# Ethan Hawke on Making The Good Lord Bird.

There's a kind of debate at the table of pro-violence, anti-violence about what's the best struggle for freedom, right? For equality. The long, slow, peaceful path or the more violent charge towards equality.
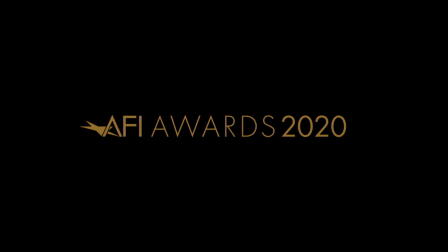Hello, my name is Ethan Hawke and I'm a co-creator of the show The Good Lord Bird. I also played John Brown and I'm talking to the AFI Movie Club.
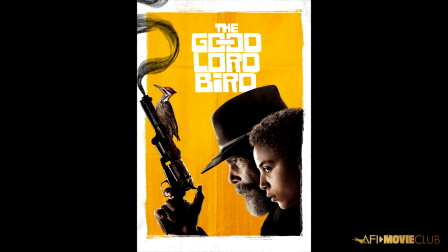[0:28]
It's a super honor to be with you and to be selected by the AFI's, one of the better shows of the year, and it means the world to everybody who worked on the show. I was asked to talk about a scene that I loved or that might have particular interest, and I selected one of my favorite scenes I've ever been in in my life.
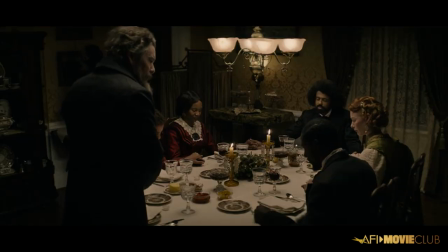[0:47] We give thanks for old friends and new emperor. We give thanks for this time together.
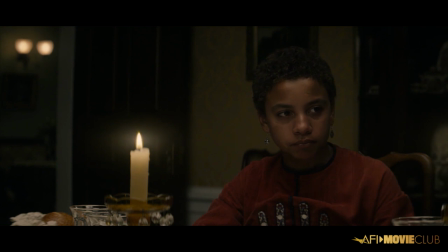[0:53] We invite you into our minds, into our hearts. We give thanks for the turtle that gave its life for the soup and the cow and the platter.
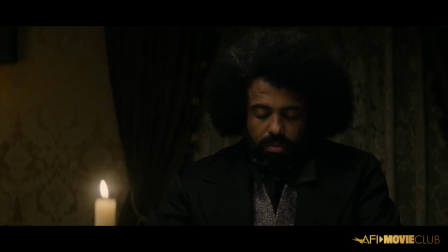[1:00] We give thanks for the hands that kneaded the dough. For the rain that you let fall on the grains, the sun that warmed every kernel.
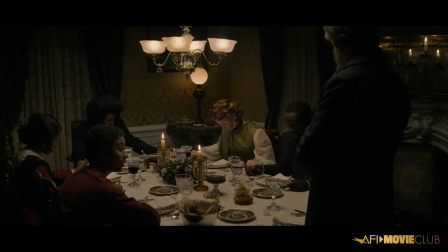[1:09] Yes, that reminds me of a parable. Amen. Amen.
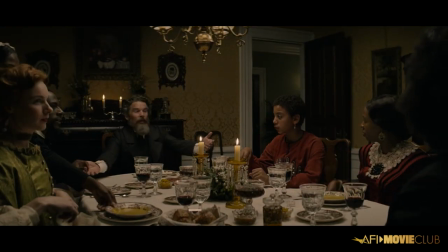[1:13]
John Brown and Frederick Douglass have dinner together, and he's there with his wife and his mistress.
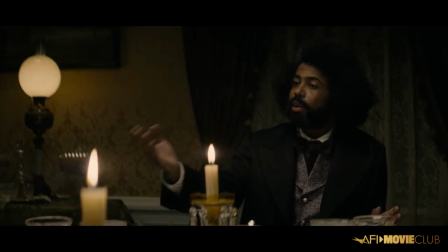[1:19]
And I'm there with my young protege, Onion,
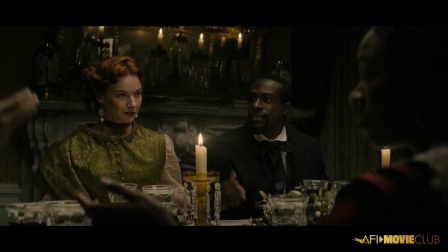[1:23]
played by Joshua Caleb Johnson. and I'm there trying to raise money and trying to raise interest in the cause.
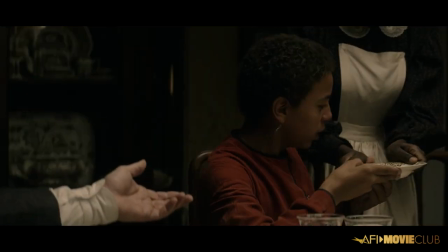[1:29]
The scene starts as any real dinner scene should with Grace.
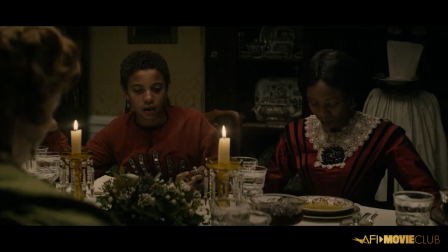[1:32]
And one of the fun things about my character is we were kind of highlighting John Brown's faith, but how his faith went to an extreme and that we often, once he started praying, he couldn't stop.
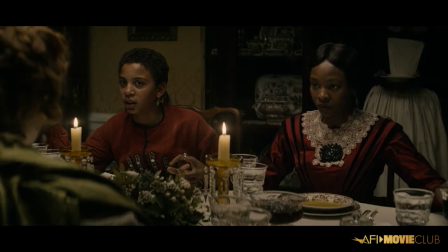[1:46]
One of the things that made this scene so special is Darnell Martin, who was our director.
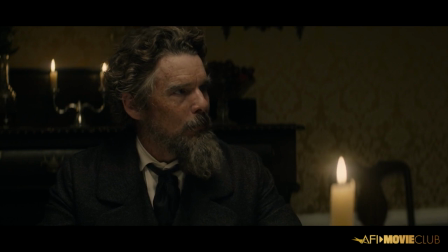[1:51]
And yet the reason why so much TV struggles is there just isn't enough time to rehearse.
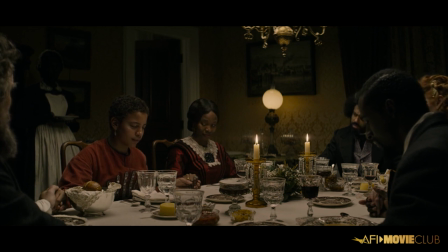[1:56]
And she insisted that we all get together. We rehearse this. What kind of help would Frederick Douglass have?
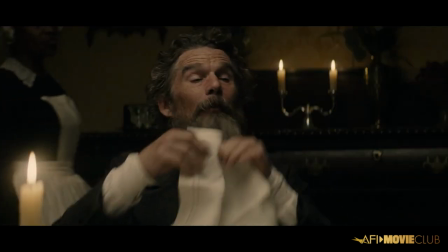[2:03]
How would the table be served? She was really trying to channel her inner age of innocence to figure out everyone's point of view and have them not be the same,
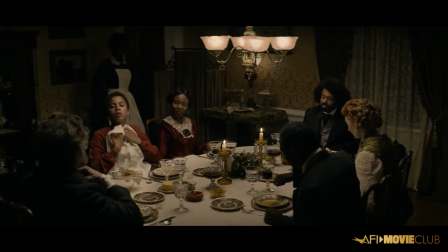[2:11]
that you feel the bristling energy of every different person's point of view. There's me combing my beard with a fork.
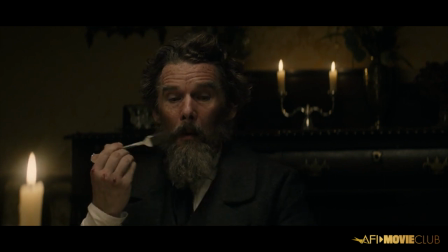[2:18]
Never underestimate an actor's desire to ham it up.
Some nasty weather in Kansas.
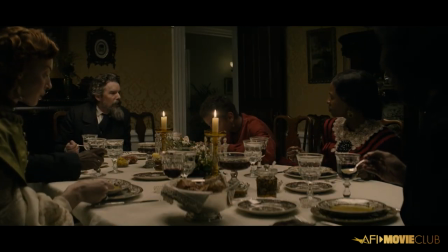[2:25] Rain, sleet, wind. We'd have possum for breakfast, raccoon for lunch.
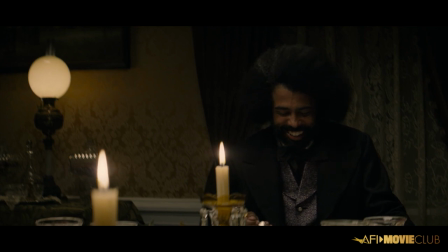[2:31] Possum and raccoon. A few nuts in the rain for dinner made us more fervent for the cause.
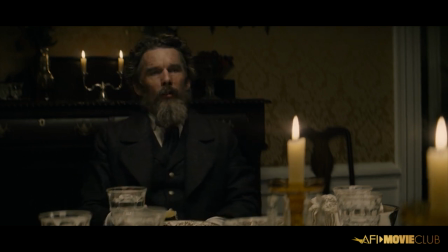[2:39] But we're done with Kansas now. Now if communed with our Lord, he has a greater task at hand for us.
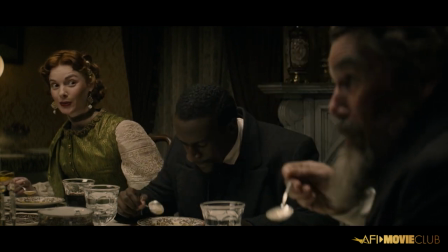[2:47]
Anybody who's acted for more than five minutes will tell you the worst thing to shoot in the history of film is a dinner table scene.
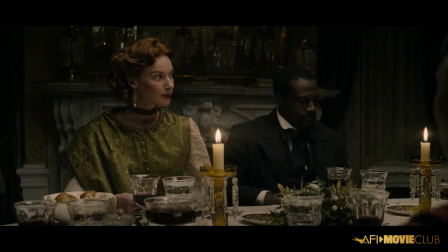[2:54]
Matching is a nightmare. Coverage is a nightmare because eyelines break down and you have to shoot for long, long hours.
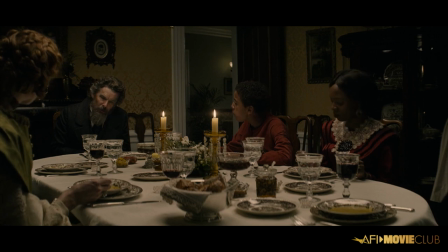[3:02]
And to make it worse, everybody always tells you if you do have a dinner table scene, please,
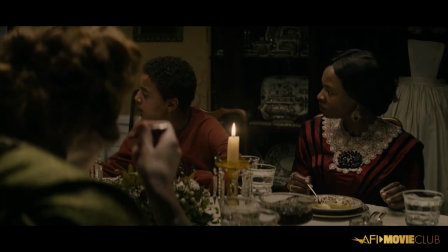[3:08]
please, please make sure it's under two minutes long because they're just boring as hell. But Mark Richard and I, we were the co-showrunners of this,
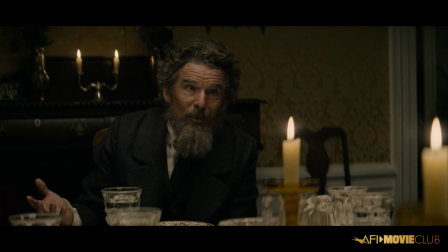[3:16]
challenged ourselves to really make it a little play and to embrace and respect people's
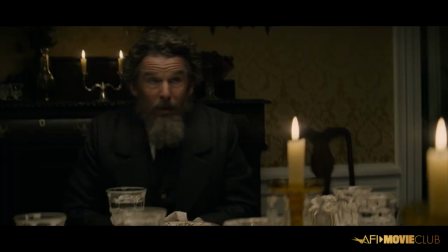[3:23]
imagination enough to know like if you could be at dinner with Frederick Douglass and John
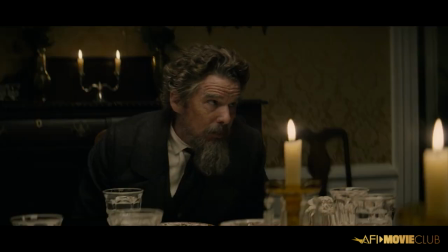[3:29]
Brown discussing how to make America live up to its dream wouldn't
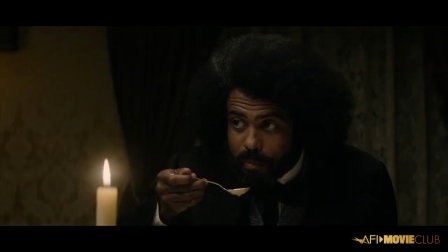[3:35]
you want to be there I don't want to make some cute little scene let's get into it it is an imperative imperative
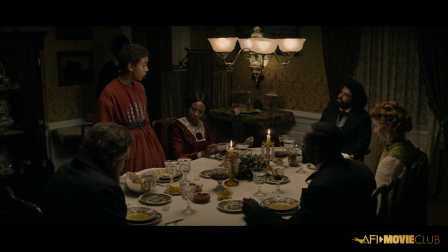[3:42]
that we secure all additional funds for the cause of freeing my people.
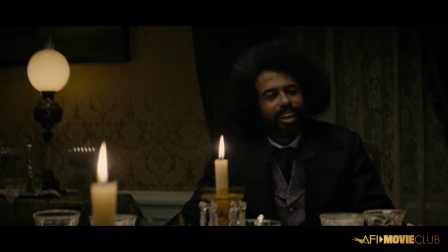[3:51] Ah, and, um, and what exactly will these funds be used for?
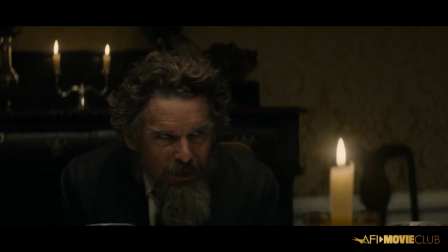[3:58] Men. Provisions. Weapons.
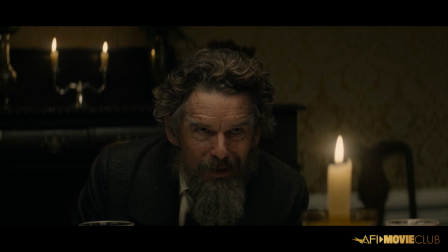[4:04] Cannons. For the emancipation of the Negro, of course.